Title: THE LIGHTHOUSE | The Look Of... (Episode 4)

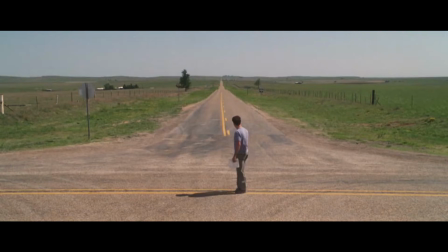Right now, Hollywood is at a crossroads.
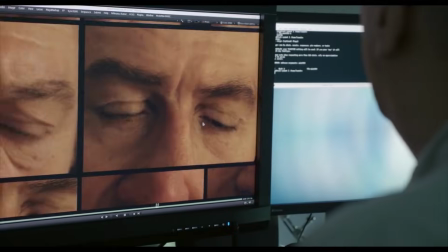Technology is constantly evolving, and with it, the way movies are shot and the way we interact with them as an audience.
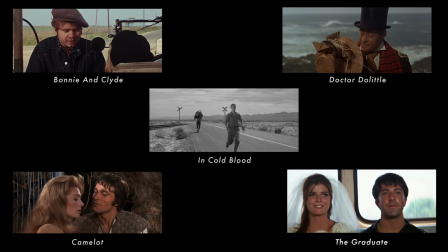In 1968, the Academy of Motion Pictures combined black and white and color cinematography into one Best Cinematography category. Since then, only 2 black and white films have won the coveted award, Schindler's List and Roma.
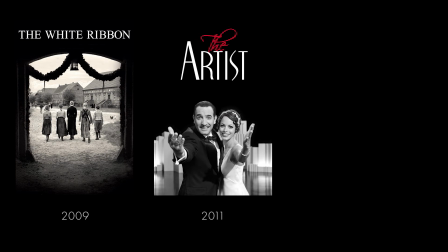This year, a film will take its place alongside The White Ribbon, The Artist, and Cold War to have been nominated alongside its all-color competitors.
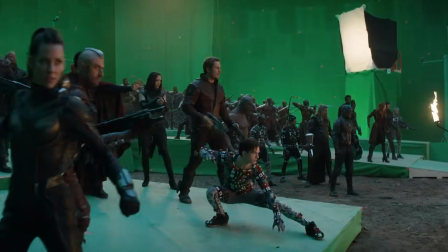As the debate between old and young, film and digital, CGI and reality rages on, we focus on a movie that used 3 eras of camera equipment,
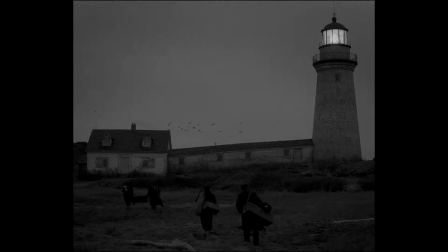a unique custom filter, and a mysterious old lens found in a cupboard to help create a haunting,
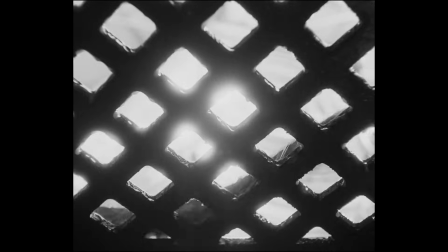Lovecraftian atmosphere. This is the look of The Lighthouse.
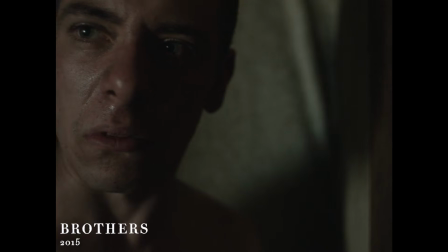Director Robert Eggers says he frequently has an atmosphere for a film in his mind before he even knows what the story is about.
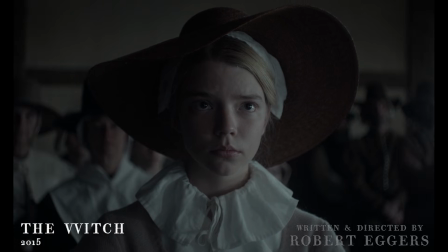In this case, the first page of the Lighthouse script sets the visual stage, citing,
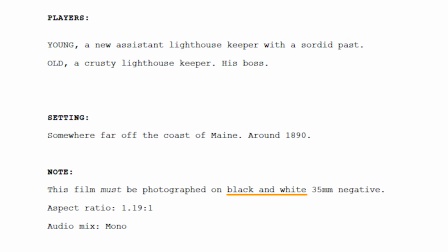"This film must be photographed on black and white 35mm negative, with an aspect ratio of 1.19 to 1.
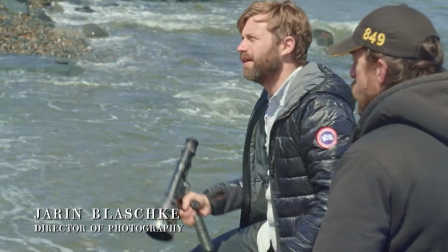The term he used was, it's black and white with a cherry on top. I don't know what that means, but it's just a classical shot for black and white, high contrast, old school.
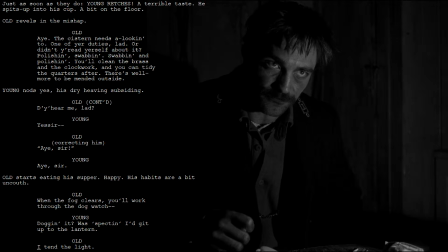This story about 2 lighthouse keepers, referred to as old and young in the script, harks back to the 1920s and early 30s lighthouse genre films.
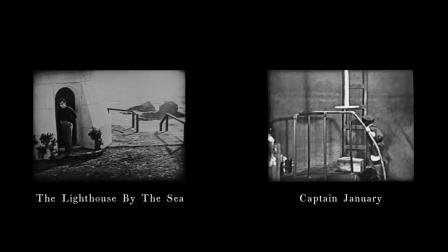Silent films like 1924's The Lighthouse by the Sea and Captain January being 2 such examples.
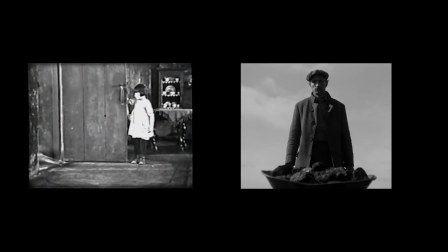Obviously, the black and white contributes to that, but Blaschke had to navigate whether to shoot digital or film to deliver the look he wanted,
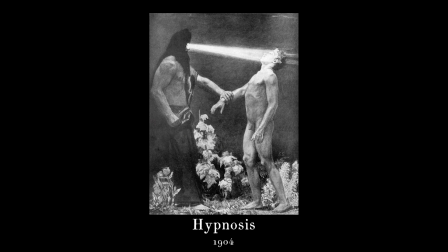like nothing else that's been made in the last several decades.
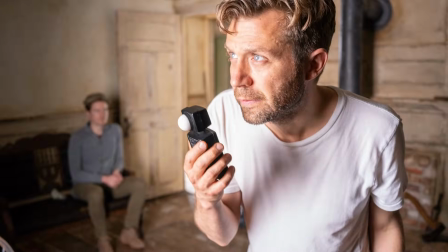Blaschke wanted to create a feeling like early film photography, with the key focus being on texture.
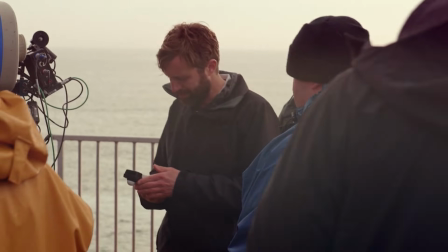Blaschke therefore performed simple camera tests to prove his hypothesis, shooting 35mm XX film,
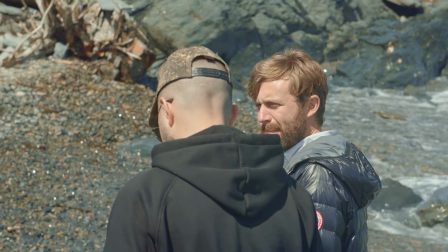35mm color film, and digitally with the Arri Alexa. Eggers and Blaschke opted for Kodak Eastman XX
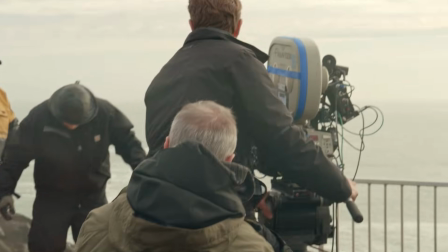5222 film stock, a stock that came out in 1959 and hasn't changed since.
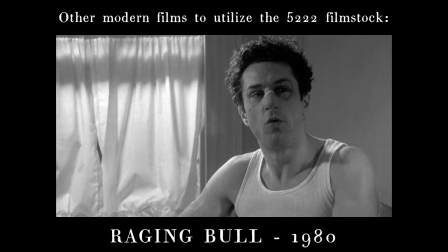It has a much more aggressive grain structure and great micro contrast, giving it that primitive quality evident in the film.
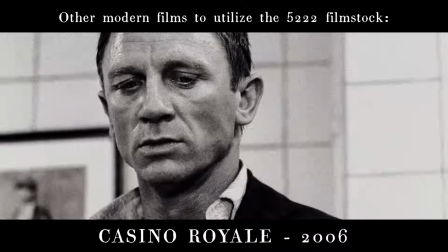When you compare it to color film and the Alexa color profile, it has what you would call micro contrast,
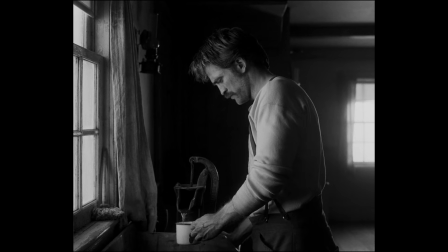2 similar tones that mask the overall contrast to the other medium, like color film.
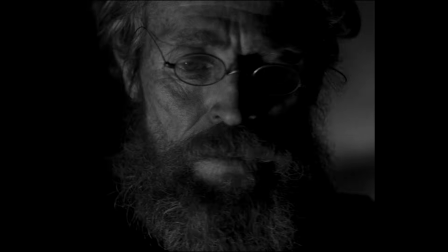In this stock, the local differences in tone and texture just pop more.
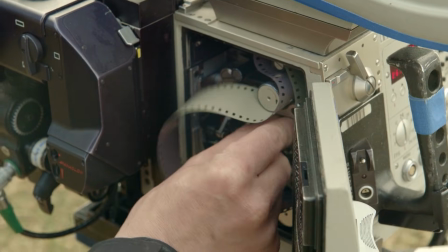Black and white film stock has a look that you can't achieve any other way, and we wanted to have a look that was closer to orthochromatic film because
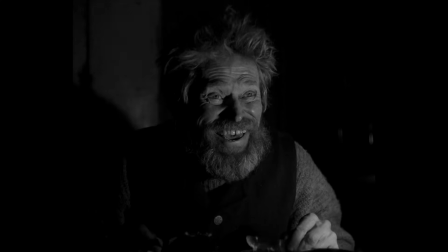that early film stock shows the imperfections in your skin,
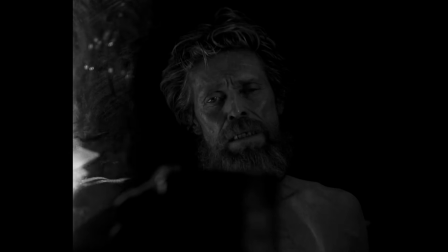and so Rob and Willem would look more weathered and we would see every pore.
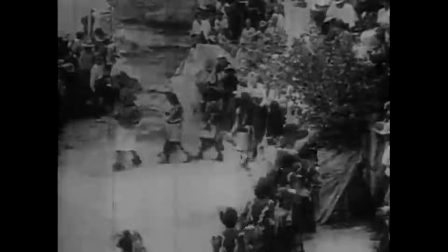So Schneider made a custom cyan filter for us. For the first decades of photography, cameras could only record ultraviolet and blue light.
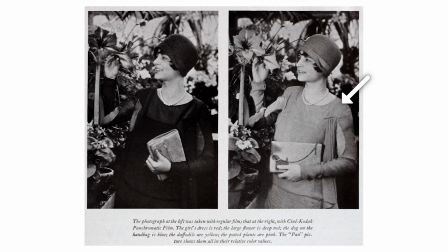Today, panchromatic film, which can see red light, is mainly used, but it wasn't widespread in motion pictures until the 1920s.
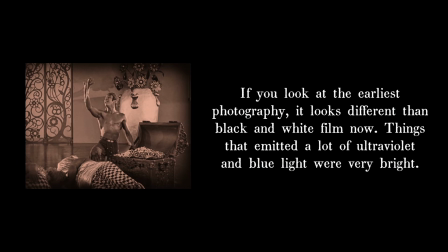If you look at the earliest photography, it looks different than black and white film now. Things that emitted a lot of ultraviolet and blue light were very bright.
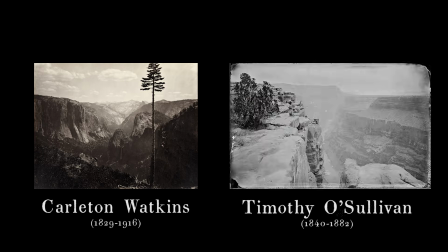That's why Carlton Watkins or Timothy O'Sullivan photography has hazy, blank white skies.
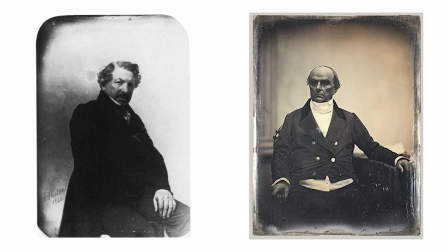Skin tones are always very dark in those old photographs and super textured because they primarily reflect red and a little bit of green.
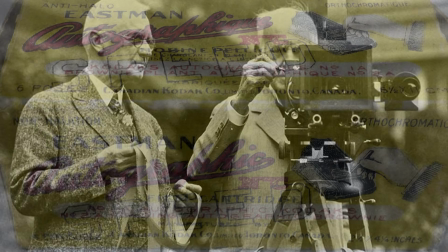Around 1870, they expanded the spectrum of film to include green light. They called those emulsions orthochromatic, meaning all wavelengths.
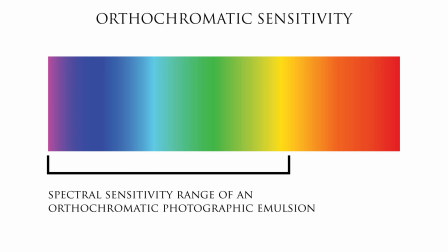Even though it's inaccurate, it's really just blue and green.
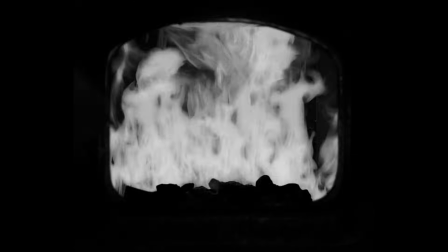This look not only evokes a bygone time, but further weathers the appearance of the salty, beaten-down characters in The Lighthouse.
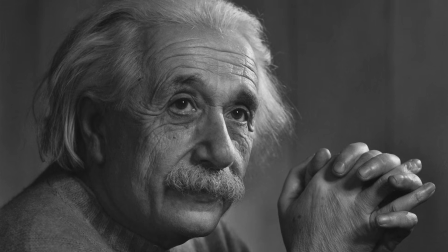Well into the 1950s, orthochromatic film actually remained popular for portrait photographers and male subjects.
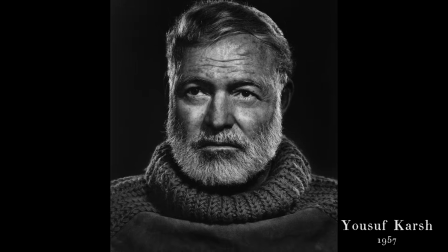It would make them look bronzed and rustic, like in this example, the famous Karsh photograph of Ernest Hemingway. To evoke this time, one thing that would really help is this orthochromatic look, so the film would see blue and green and ultraviolet, and that's it.
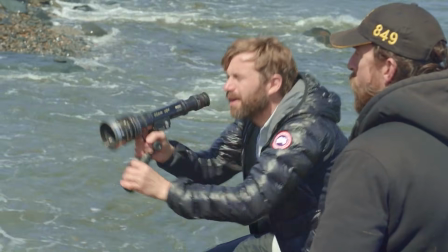So the film is insensitive to red. Of course, red is a predominant color in skin tone.
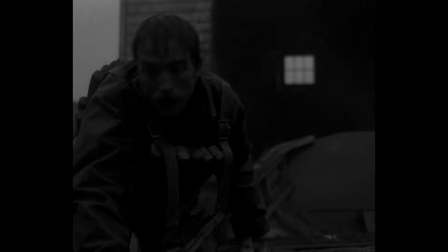So your skin tones get really dark, and any fluctuation would be very pronounced, like blemishes,
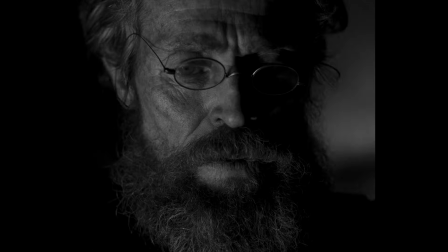any little blood vessels, whatever, get really dark, because those would be more red, therefore darker. So blue eyes kind of can get eerie, like Willem's eyes, if you really look, are actually light and very pronounced against the pupil.
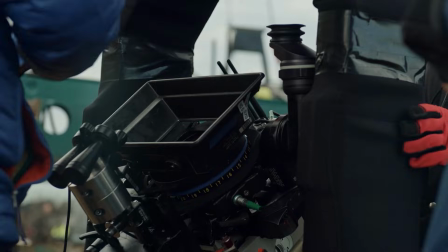So achieving this orthochromatic look and eliminating all red light coming into the camera was an immense task for Blaschke.
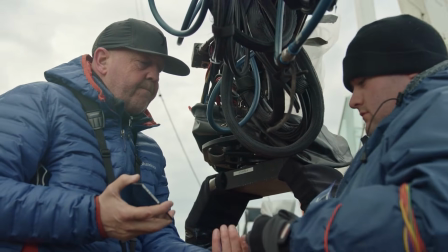After testing a series of black and white filters and conventional color correction to no avail, Panavision came to his aid.
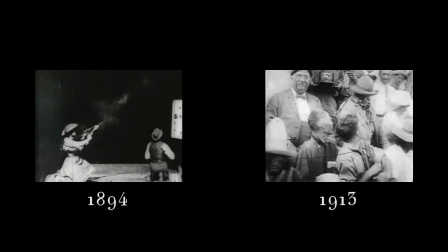The Schneider orthochromatic filter eliminated all red light to emulate film stocks that were predominantly used up until 1930,
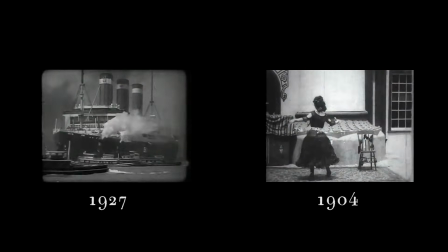and therefore this makes the Lighthouse almost feel like an early ethnographic film.
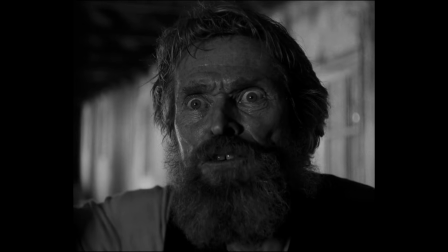With the filter, things that have a lot of red in them, like skin tones, record much darker.
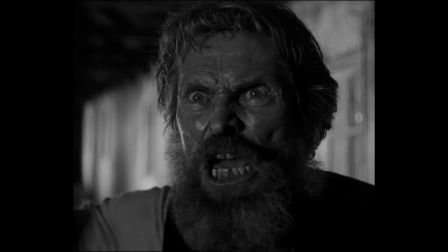You can see every pore and blood vessel in the actor's skin.
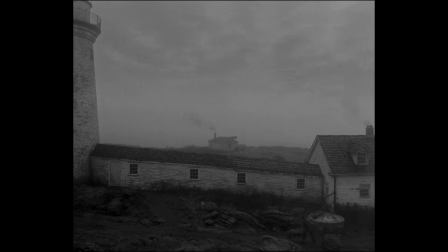The filter also emphasized blue and UV, so your skies get really blindingly light. If there were any clouds, they would fade into the hazy sky.
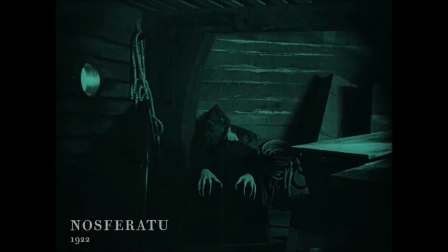This emphasis on emulating the past and having a look that transported the audience to an early
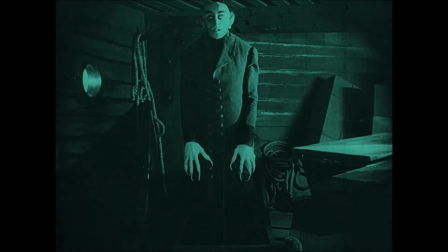film era began with Eggers and Blaschke's extensive movie research.
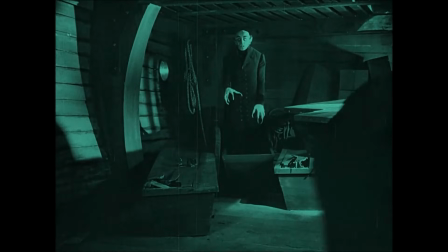And these contributed significantly to the movie's look in the form of its unique 1.19 to 1 aspect ratio.
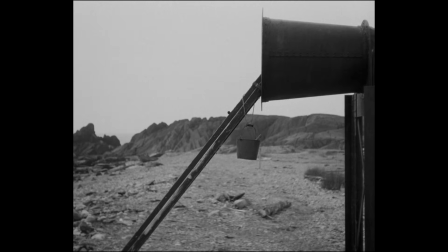Having shot lots of still photography in a square format, Blaschke found it to be a perfect ratio of subject and setting. Knowing the sets would be confined, and of course that the Lighthouse is a vertical object,
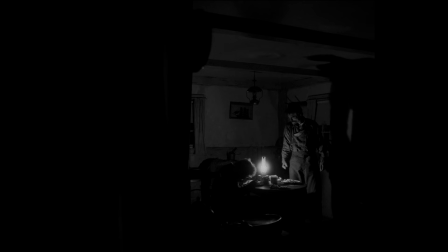he found he could really scrunch the two actors in the frame with a lot of headspace above to really feel the ceiling and the environment.
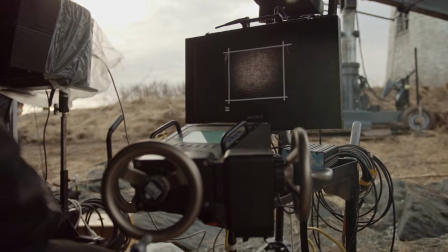With this in mind, the team built the sets to suit that aspect ratio.
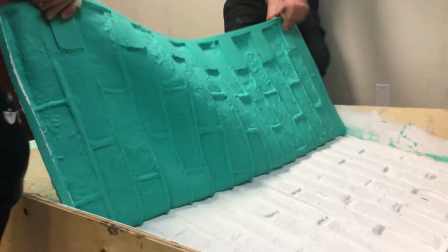For the sets of the interior of the Lighthouse Tower, they had to be able to move walls, because with an 8-foot by 8-foot space,
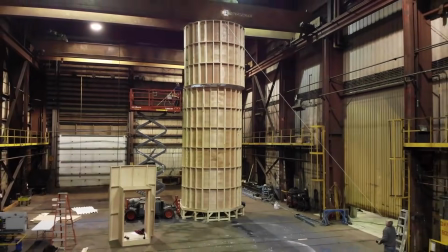you can't fit an actor, two actors, and their Panavision Millennium X2 camera and move around with them.
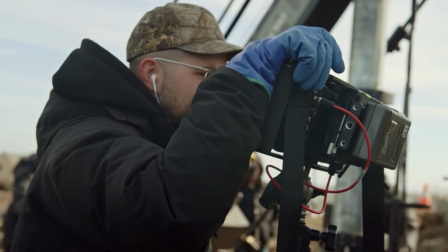Thankfully, this tight aspect ratio and cramped set contributed to this feeling of intimacy and claustrophobia.
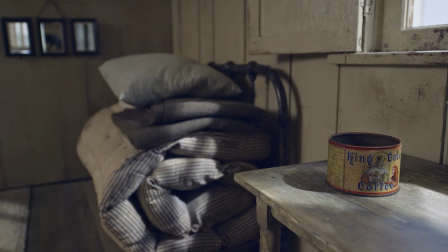Even the furniture used on set had to be built to accommodate the aspect ratio. The kitchen table needed to be a certain size, so they could get a 2-shot on a 50mm lens without blowing the walls out.
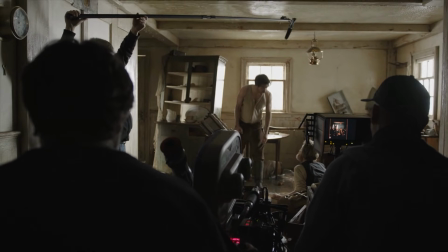With the significant element of this film being the aspect ratio and the tight sets, blocking was of paramount importance.
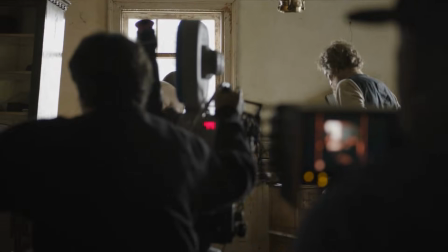No, fast, Dolly. Okay. Start reading, Rob.
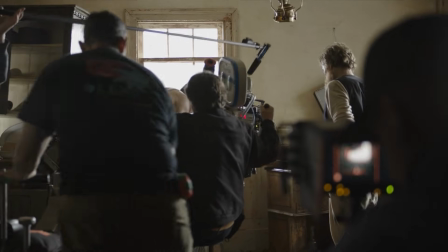Assistant slut lady. Attitude horse. Rip.
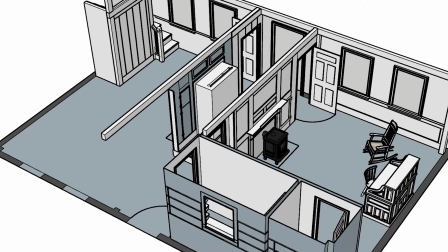Okay, and that's it. Okay.
Blaschke notes that he and Eggers wanted to introduce the geography of the set early on.
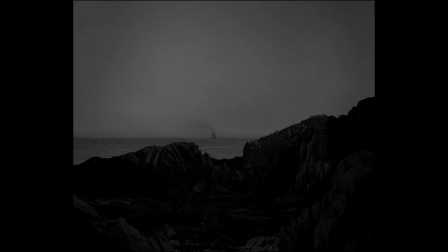In the opening sequence, Ephraim watches the ship that dropped them off sail away into the distance,
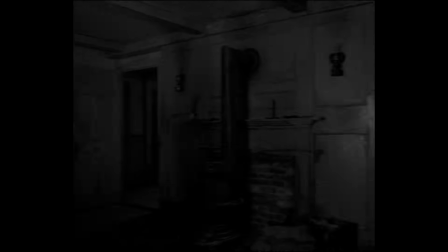and then the camera follows him into the cottage and up the stairs into their sleeping quarters, which really gives the audience a powerful sense of the geography.
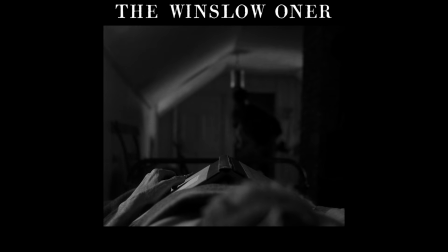Blaschke recalls the scene in which Winslow visits a sleeping Wake to snatch a logbook resting on his chest before reaching for Wake's lantern keys, and then pulling a knife pointed at Wake's throat.
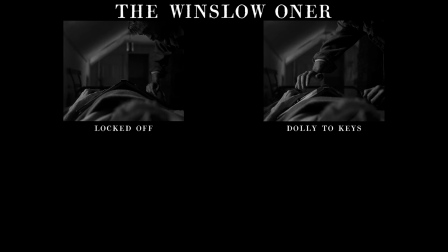Blaschke placed the camera on the other side of the action and dollied between what Winslow has come for in the foreground and Winslow's hand. This eliminated the need for cuts to Pattinson's face while still connecting his point of interest.
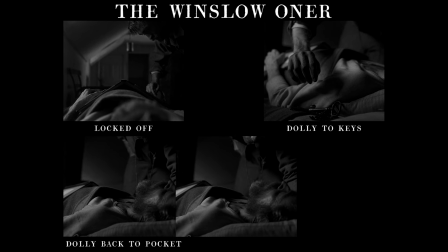By moving the camera rather than relying on edits, Blaschke could avoid losing the tension through cuts.
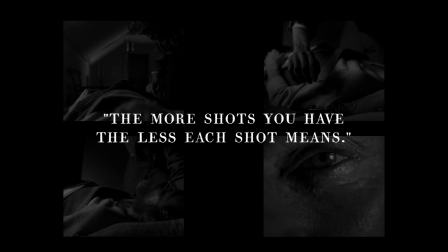The more shots you have, the less each shot means. Each cut in the film then loses its power too.
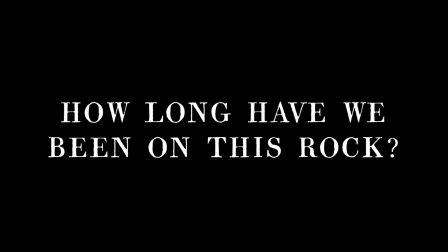Another element which comes into play is the distinct lack of grip equipment.